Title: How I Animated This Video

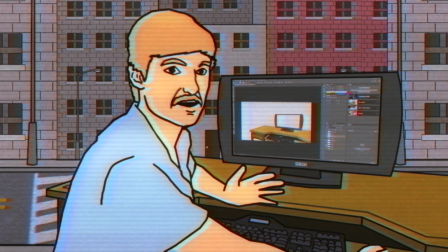4:15 I just make nice trees or buildings or space or something like that.
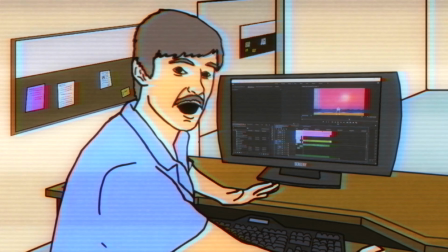4:23 Just do whatever feels right, I guess. So one of the last things I do is I add some effects to kind of give it some life and style and a cohesive aesthetic.
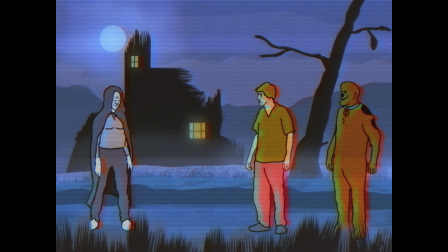4:31 I use Red Giant's VHS, Hollow Matrix, and Camera Shake.
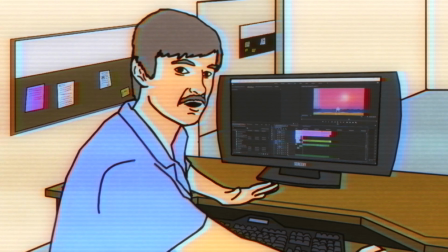4:36 That kind of gives it a little life, a little juju, blue, blue, flu, flu.
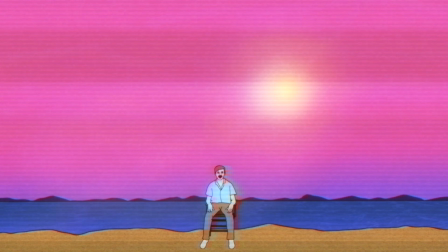4:42 So there you have it. That's how I make my animations. I hope this video was a little informative and maybe a little fun.
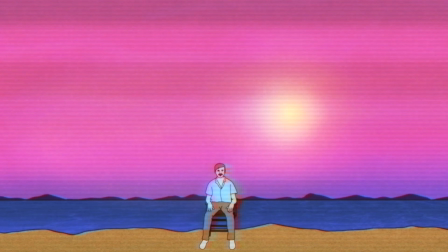4:50 I didn't go too into the specifics. Absinthe does have some quirks that, you know, if you play around with it, you'll get used to pretty quickly.
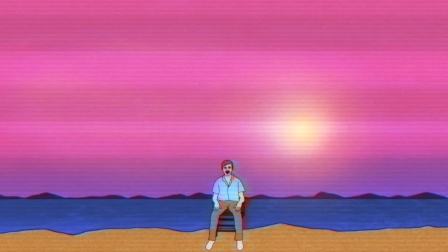4:59 But, you know, other than that, I love it. It's such a great tool.
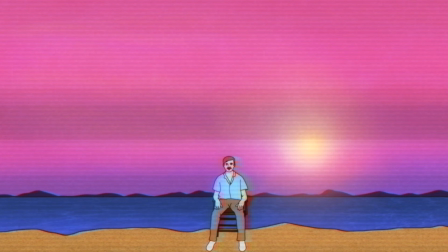5:03 It lets me create rotoscoped animations alone, which is something I never would have had the time or patience for otherwise.
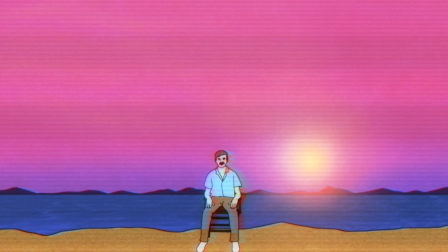5:11 And, you know, for that reason, there are some skeptics in the comments like, oh, is it really rotoscoping?
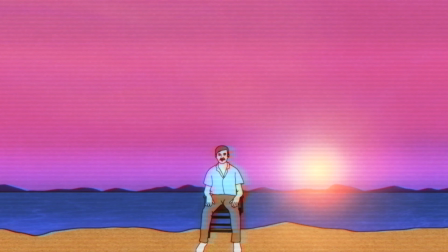5:17 It's like, yeah, it's like AI-assisted rotoscoping. It's like a cheat code, you know?
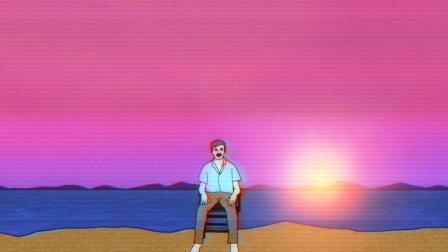5:21 And, you know, all technology is a cheat code, you know, like filming on a digital camera rather than a film camera is a cheat code,
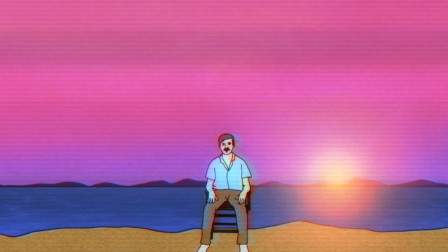5:28 or editing on a computer rather than splicing film together was a cheat code,
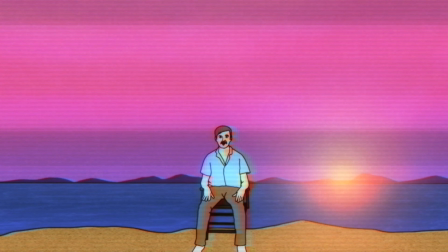5:32 you know? Anytime technology makes art easier to learn, more accessible, more efficient, we should applaud it, because, you know,
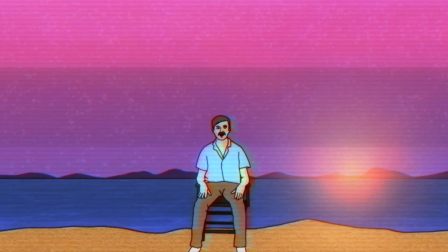5:41 art should be in the hands of everyone, and we shouldn't have to break our backs and our wallets and waste our lives to make it.
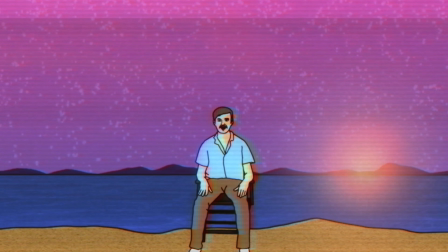5:49 You know, we should be able to feel good while making art, and Epsynth is one of those tools that lets you do that.
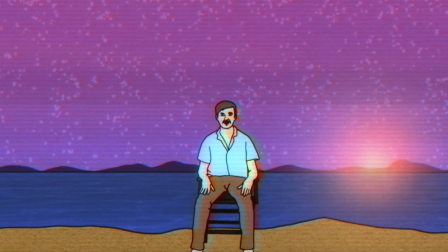5:55 So thank you for making it, Epsynth team.
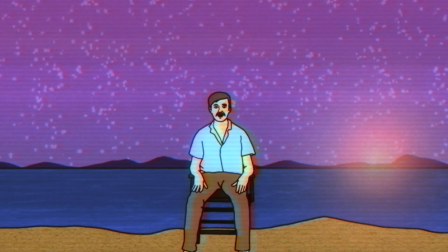6:00 And yeah, I also love the aspect of it that it goes well with improvisation,
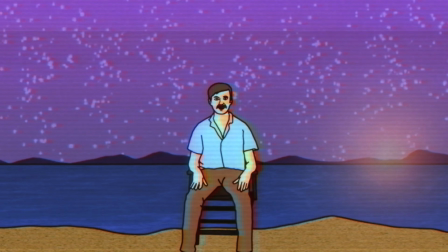6:06 because all my stuff is improvised, and it's so fun how the realistic motions kind of capture the awkwardness and realness of improv,
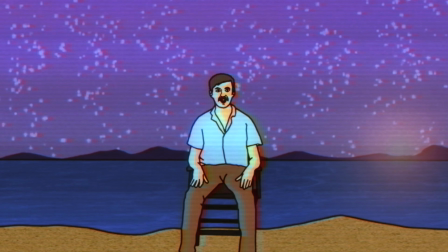6:14 and I love that aspect. And I don't know, best advice I could give is do a lot of live action stuff too,
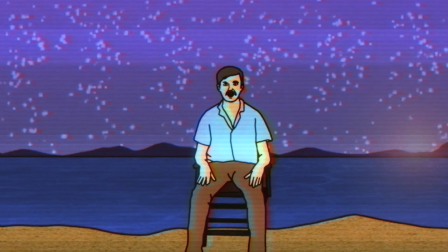6:22 because if you're still trying to learn editing and dialogue and pacing and stuff like that,
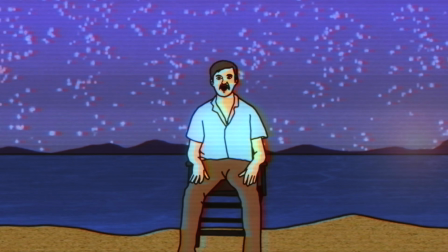6:27 you're gonna have a very slow go about it if you're only doing animations. I think live action stuff is such a fun playground for goofing
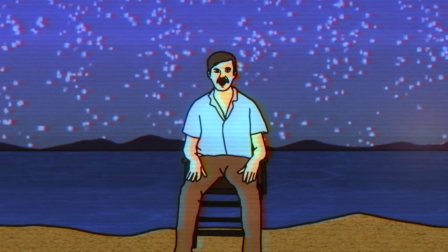6:37 around and honing your craft and figuring out like how to structure scenes and stories,
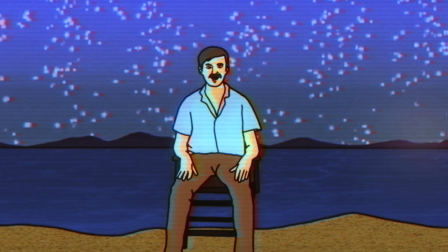6:42 and yeah, so just have a lot of fun is essentially all I'm saying. But 500,000 subscribers, that's crazy.
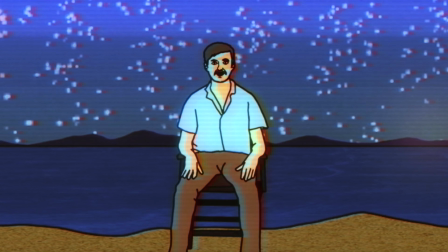6:51 Thank you so much for that. That is really the best thing in the world.
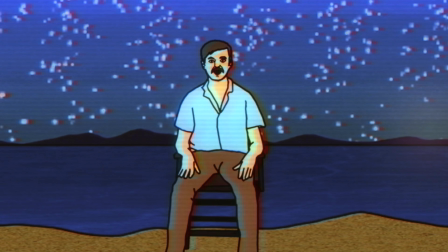6:56 I can't even comprehend the number, but yeah, I wish you the best.
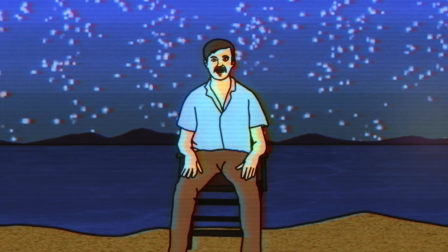7:02 Thank you so much for watching, and I love you guys. Have a good night.
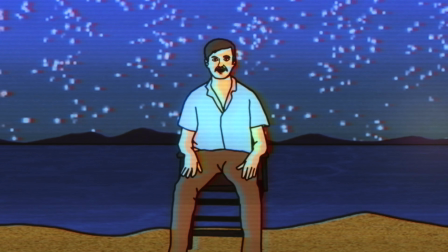7:07 Bye-bye.